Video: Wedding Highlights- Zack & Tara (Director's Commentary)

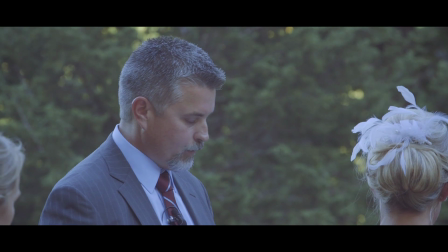This is from Imani's angle when he was on a tripod. This here is my angle when I was on my tripod on the left side.
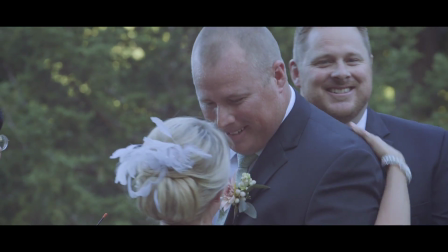And since it's a highlights video, you don't have to go too far into the ceremony.
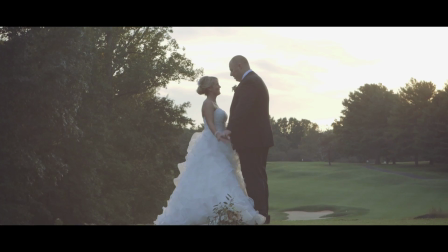Sometimes they want the vows, sometimes you don't have to get the vows. And then once the ceremony's over, they always have like this private moment with the photographer.
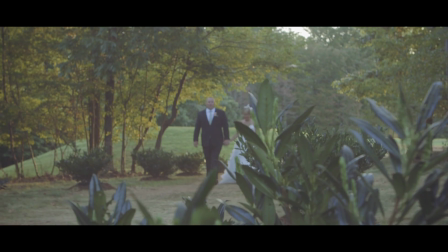So as a videographer, it's nice to kind of slip in there. For this, we were on a tripod and a slider, and we had 24mm.
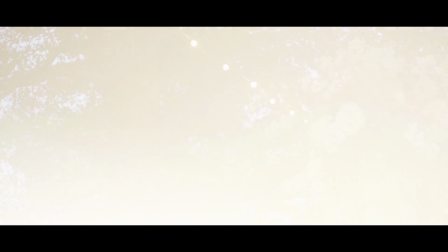And then I used sort of a lens flare film burn to kind of change over to now the reception.
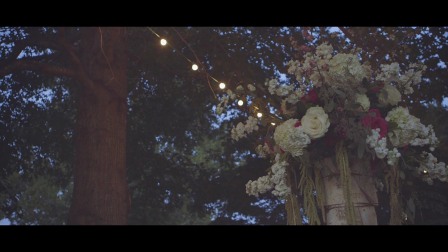On this shoot, I actually remember implementing this technique where you just use a tripod, and because I saw so many like cool videos where they just had used a tripod, whereas before I thought you needed a monopod,
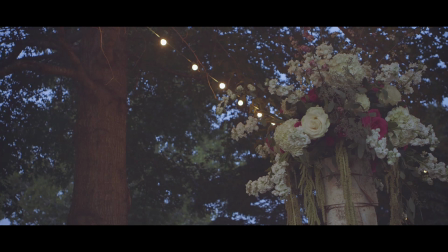stabilizer, gimbal, Ronin, sliders, all this fancy stuff. but they were able to make some really cool shots with just tripods. So I was kind of challenging myself on this wedding to just do tripod shots.
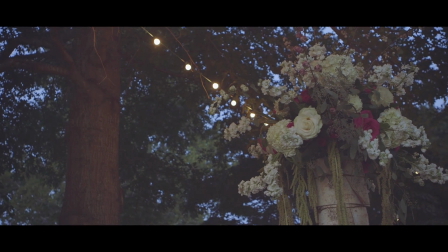So as you can see, I'm adding movement to my shots by kind of panning to the left to right, kind of panning into the action,
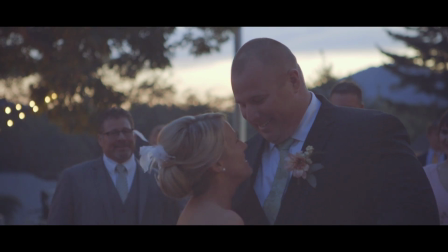and I think it worked out pretty well. It was a nice way to kind of limit my creativity.
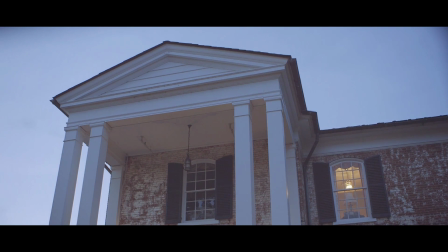It was a nice way to kind of channel my creativity in a different way than just relying on fancy equipment.
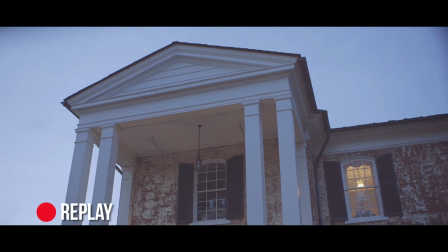So again, panning into the shots, a nice location establishment, and then that kind of shifts the time a little bit.
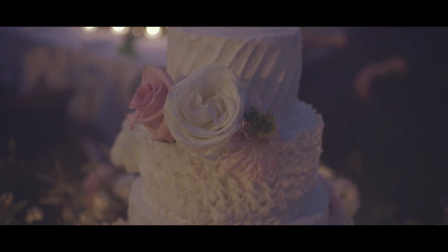So now we're at the reception, we're doing the toast, we're showing what time of day it is, and these toasts were nice because we had 2 cameras.
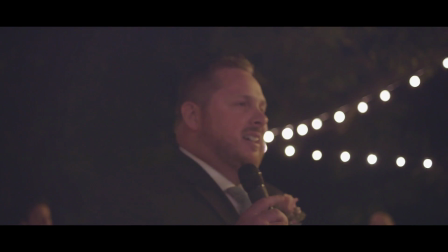I was on the speaker, Imani was on the bride and groom,
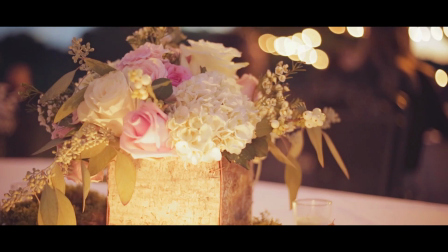and then during the reception, we had just getting those detailed shots.
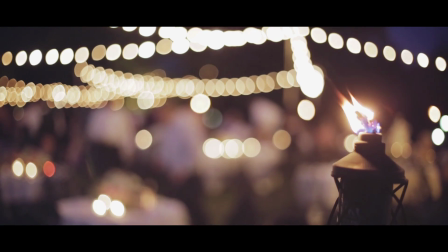Get the close-ups, get that nice bokeh filter, tossing the bouquet.
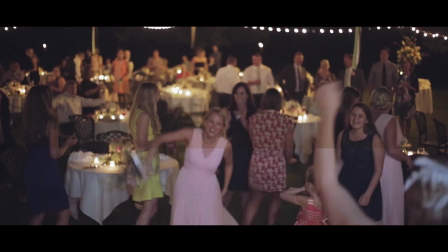It's critical. You want to have 2 cameras on that at all times. And then as the night kind of dies down, kind of slows down, you kind of want to get these intimate shots.
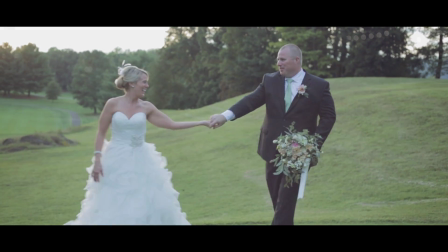And here for my cut, I pulled back a previous video to kind of make it seem like they were thinking about the earlier that day,
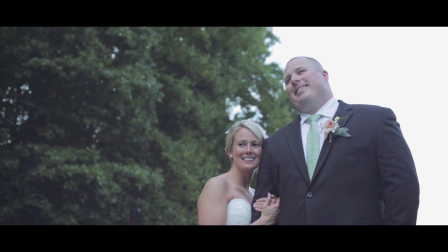and kind of like tie it all together from the beginning of the video to the end of the video, and to now the send-off.
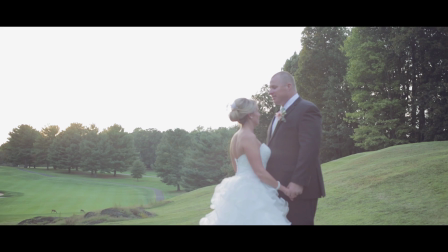So the send-off was there, and it's a very sweet video, and roughly 3.5 minutes,
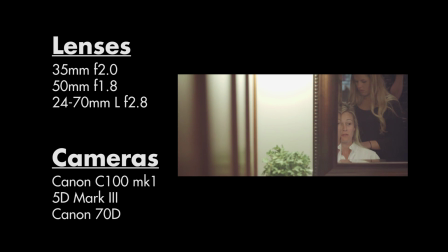and that was the end of the video. So that is just a breakdown of what I was using.
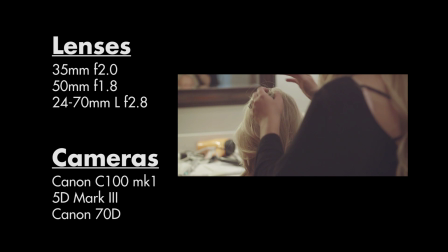Again, I was using a 35mm, a 50mm 24-70 zoom lens,
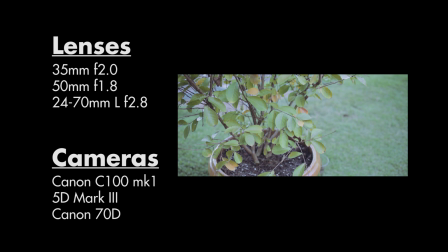and we had a C100, a Canon 70D, and a 5D Mark III. It was just the 2 of us, and we were able to kind of split the roles up pretty nicely. Oh, one lens I forgot to mention in that was I was using a 70 to 200mm long-range zoom lens. I use that for ceremonies because usually the pews and the whole aisles are really far away, and you, the camera operator, have to stand pretty far away too from the altar. So it's nice to have that range. 70 to 200 on a Super 35 CMOS sensor. That's pretty good. It's good distance. Like, that's enough for if you're, say, about 10 yards away, you get a medium shot to a close-up. So forgot to mention that one lens on there. Sweet, awesome. Again, if you have any questions, let me know in the comments. I'd be happy to answer them. I hope I was pretty clear on this. So if you guys have a suggestion for a video that you want me to make, I will be happy to make it. Send me a suggestion. What questions do you have about filmmaking, or what kind of video or opinion you'd like to see? I think it's kind of fun. I like having you guys sort of work with me for the Valley Films video blog, and we come up with the ideas together, make it happen, and we get videos like these. So thanks for watching again, guys. And my name is Jordan Anderson, and we'll see you next time in the Valley Films video blog.
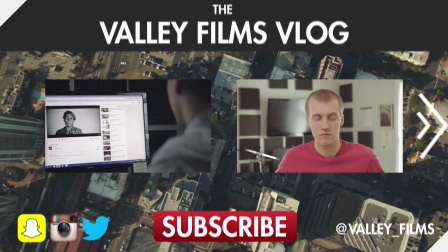I found a heart that was just like mine.